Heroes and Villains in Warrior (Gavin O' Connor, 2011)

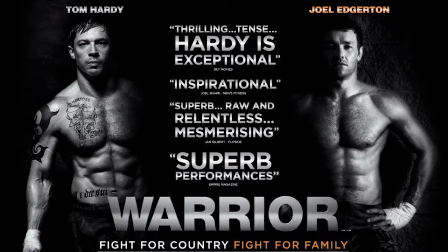Gavin O'Connor's 2011 film Warrior has frequently been described as a genre film in
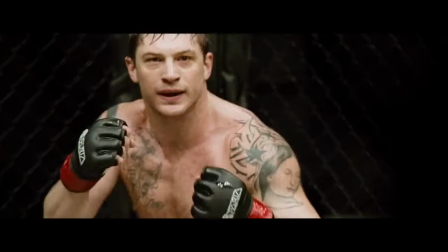the mold of Rocky with the cover of the DVD itself describing the film as all the Rockies rolled into one.
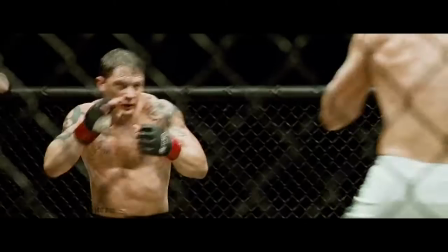Whilst the film clearly draws upon the conventions of the boxing or combat genre,
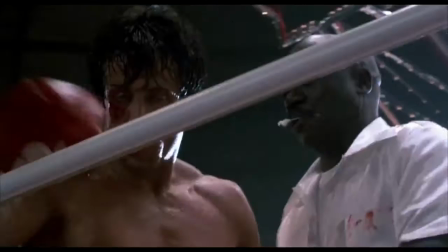a close reading of the film's key themes and characters allows us to read the narrative in a much more complex way.
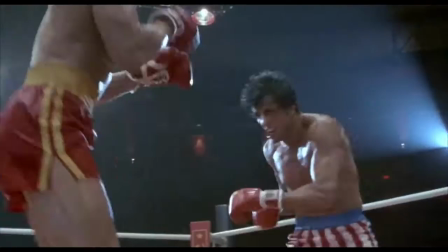Key to most films of the genre is a theme of good versus evil with almost all featuring a
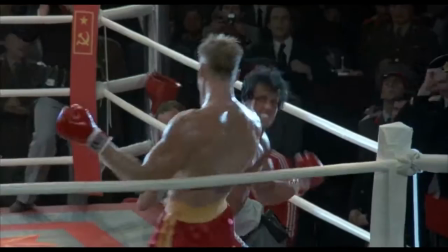hero with whom we're encouraged to identify and an antagonistic villain who must be defeated.
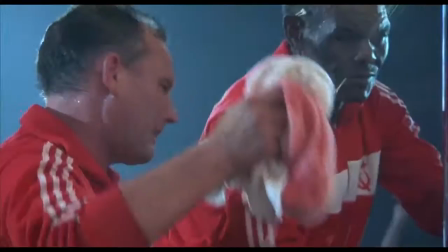Warrior incorporates this convention of the genre in order to challenge and subvert it.
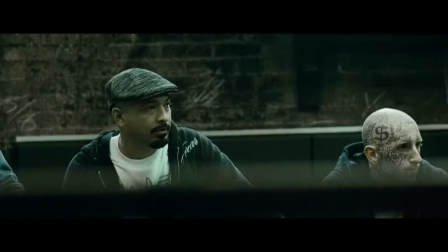This can best be examined across three key scenes from the film which foreground the Conlon brothers who are the central characters of the film's plot.
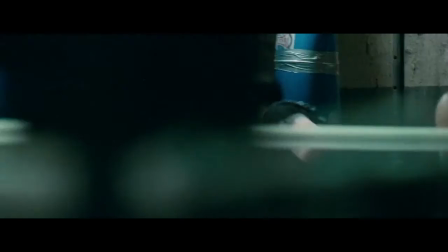A scene early in the film makes use of Mad Dog Grimes in order to set up a false and misleading opposition of the hero and villain.
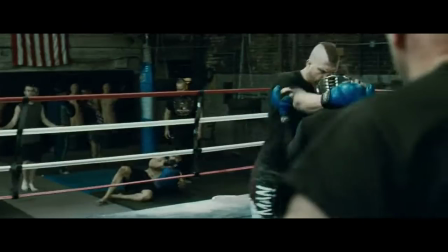During this scene Tommy is working out in the gym and we are introduced to Mad Dog Grimes who is training for the Sparta tournament.
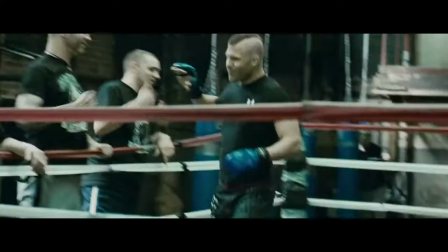Whilst Tommy is working out, Mad Dog knocks out his sparring partner despite his coach's advice to go light, leading to his coach needing a new sparring partner for Mad Dog.
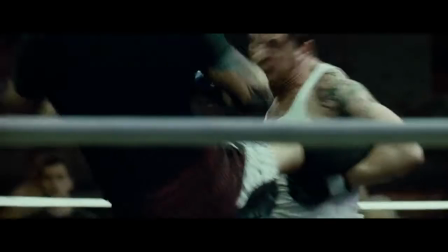When Tommy again offers to spar with Mad Dog and proceeds to knock him out,
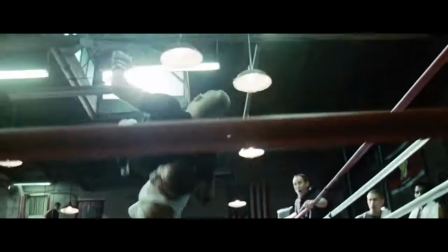it appears the film will follow a narrative trajectory which leads to another battle between these two fighters with us identifying with Tommy as the hero,
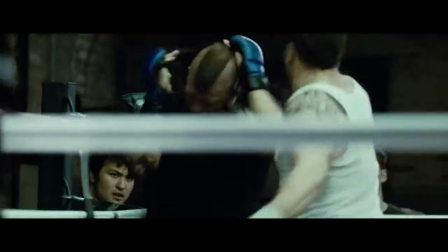mirroring the narrative compositions of films such as Rocky 1-3, Never Back Down, Grudge Match and many more and in some ways it does.
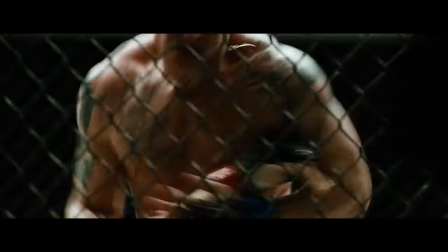Yet the anticlimactic second knockout of Mad Dog by Tommy lasts just a few seconds and simply reinforces the earlier knockout in more emphatic fashion.
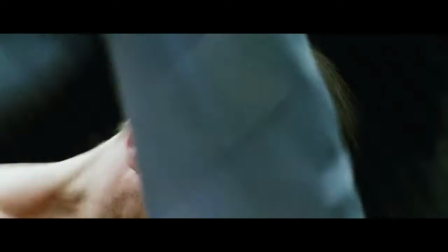What becomes clear across the other two key scenes in the film, the training montage and the final fight sequence, is that Mad Dog's character is insignificant to the plot.
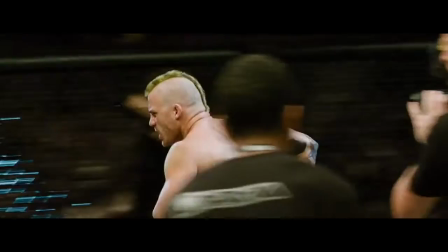The only purpose he serves is to be set up as the false villain to foreground a genre convention which is going to be challenged.
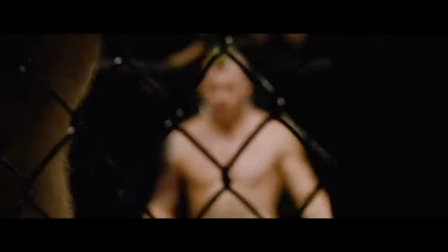There are two key ways which any clear identification with a hero or hatred of the villain in the narrative are problematised.
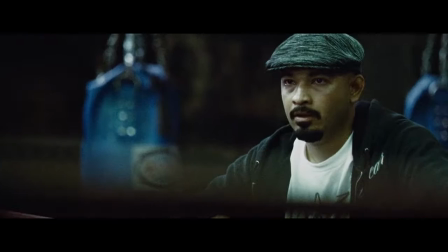Firstly, there is the use of colour to signify good and evil through the use of the traditional opposition of dark and light.
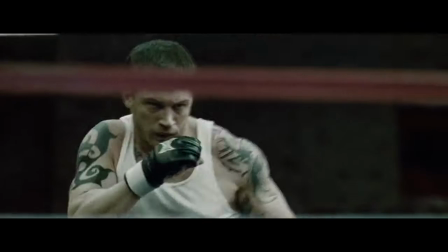In all of the scenes where Mad Dog and Tommy are shown together, Mad Dog is wearing dark clothing with Tommy in lighter colours, seemingly fitting the positioning as villain and hero. However, our identification with Tommy as the hero is problematised when he is juxtaposed with his brother Brendan. In the training montage scene,
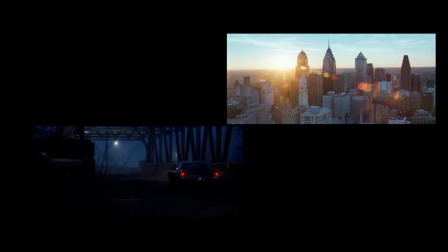Tommy is first seen running in the dark and he's always wearing dark clothing whereas the first shots of Brendan show him training in daylight wearing lighter colors.
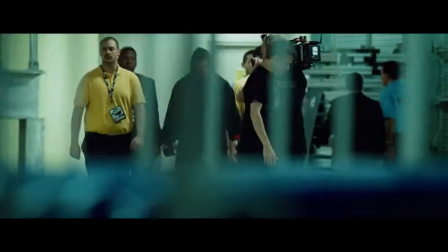This is reinforced during the final fight sequence between the two brothers which shows Tommy walking to the ring in black shorts and a black hoodie and Brendan wearing white shorts,
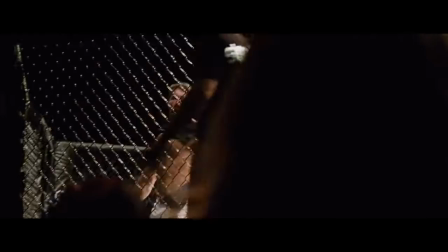symbolically positioning Brendan as the hero and shifting Tommy to the position of the villain.
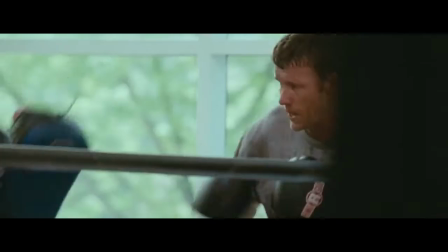The second key approach taken in the film which problematizes a clear identification with the hero
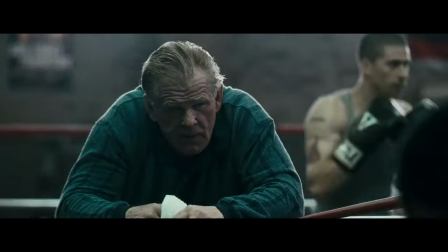is the refusal to allow us to clearly focus upon the hero and see the action from their point of view.
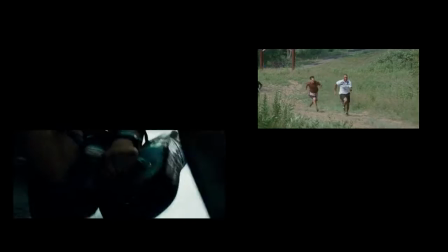The key difference between Warriors training montage and those of similar films is that this is presented to us via a number of split screens combining scenes of Tommy training,
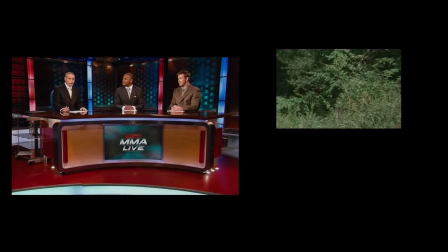Brendan training and media coverage of the build-up to Sparta.
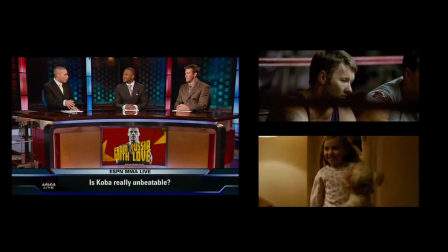The segments in these split-screen scenarios problematize narrative comprehension and identification as they run for different durations, are in different size windows,
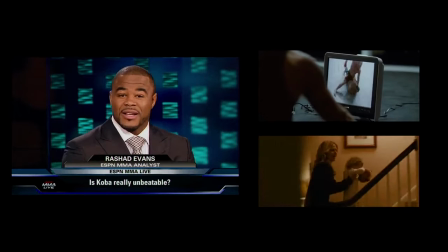frequently switch between full half and quarter screen sections and present multiple pieces of image and audio simultaneously whilst moving around the screen.
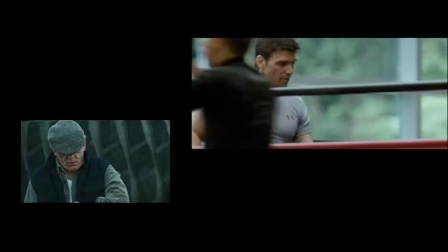This technique presents these training sequences to us in a way which doesn't allow any focus upon one individual for alignment or identification.
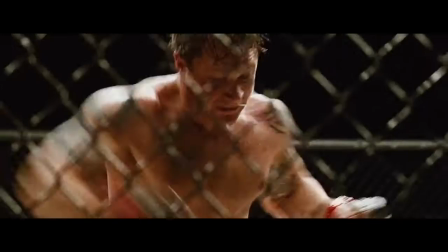Across both the gym scene and the final fight sequence a number of shots are obscured or slightly out of focus which problematizes our identification with the hero. way.
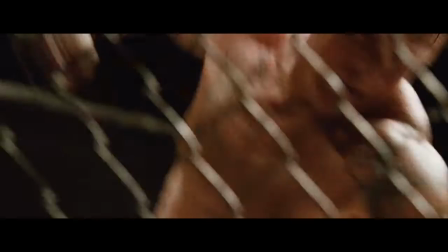There are frequent shot changes with short shot durations making any prolonged focus on a character difficult.
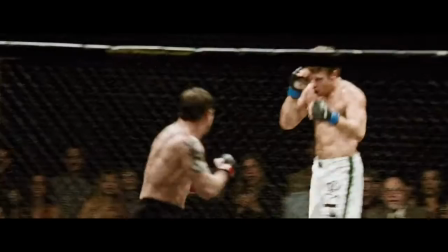We also watch most of the action from outside the cage rather than being placed inside close to the action.
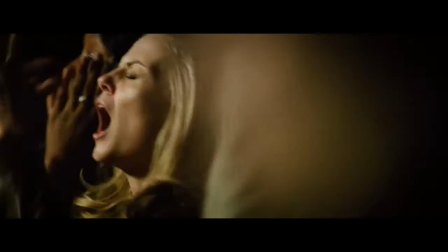In a number of shots the cage appears to literally act as a barrier to our identification with any character's point of view.
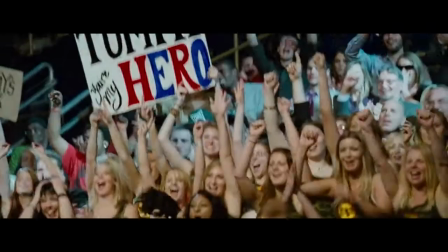There is also a lot of focus on events outside of the ring, providing a hint that the final fight sequence is not as important as what it comes to symbolise outside the ring.